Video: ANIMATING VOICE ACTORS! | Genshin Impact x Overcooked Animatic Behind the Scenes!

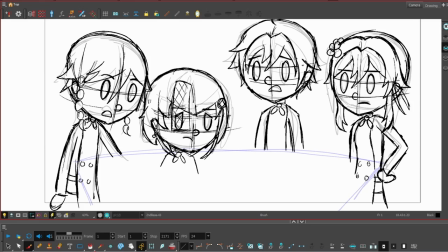To make this, I would boot up Genshin Impact,
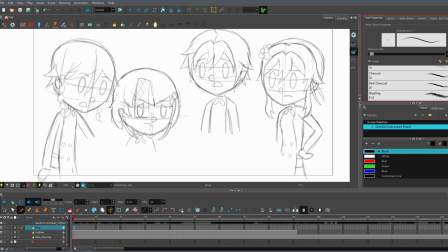look at the character's 360 all around,
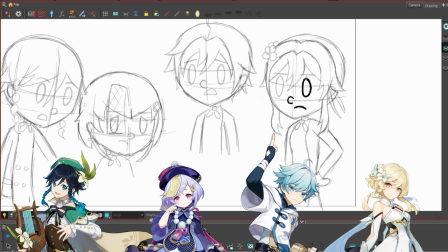and try my best to simplify their hair and face, and just make a character drawing that I know I would be able to draw consistently. I'm not the best artist, so I had to make it simple. Simple for me.
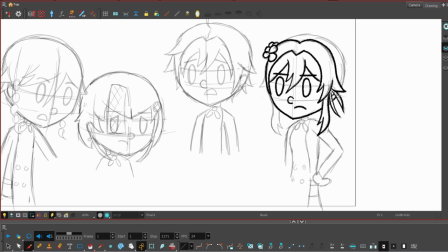So as you can see in this footage here, I started with a storyboard sketch, I then made another layer,
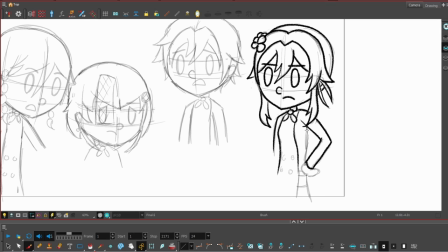I drew over it with a more detailed sketch to get the pose better,
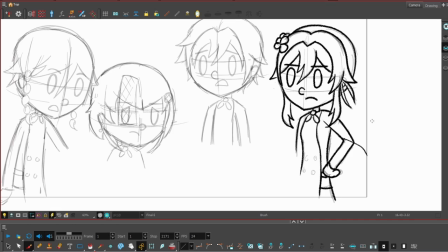and then here I'm doing the final drawing lines. I also simplified everything by making everyone have the same outfit,
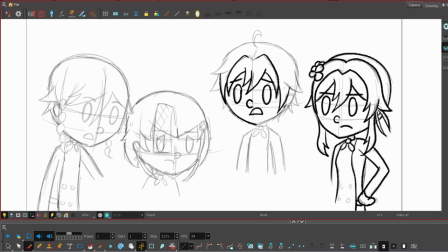and by taking away Venti and Chi Chi's hats. Helps with consistency. Made it speedy. I didn't have to think too hard about it.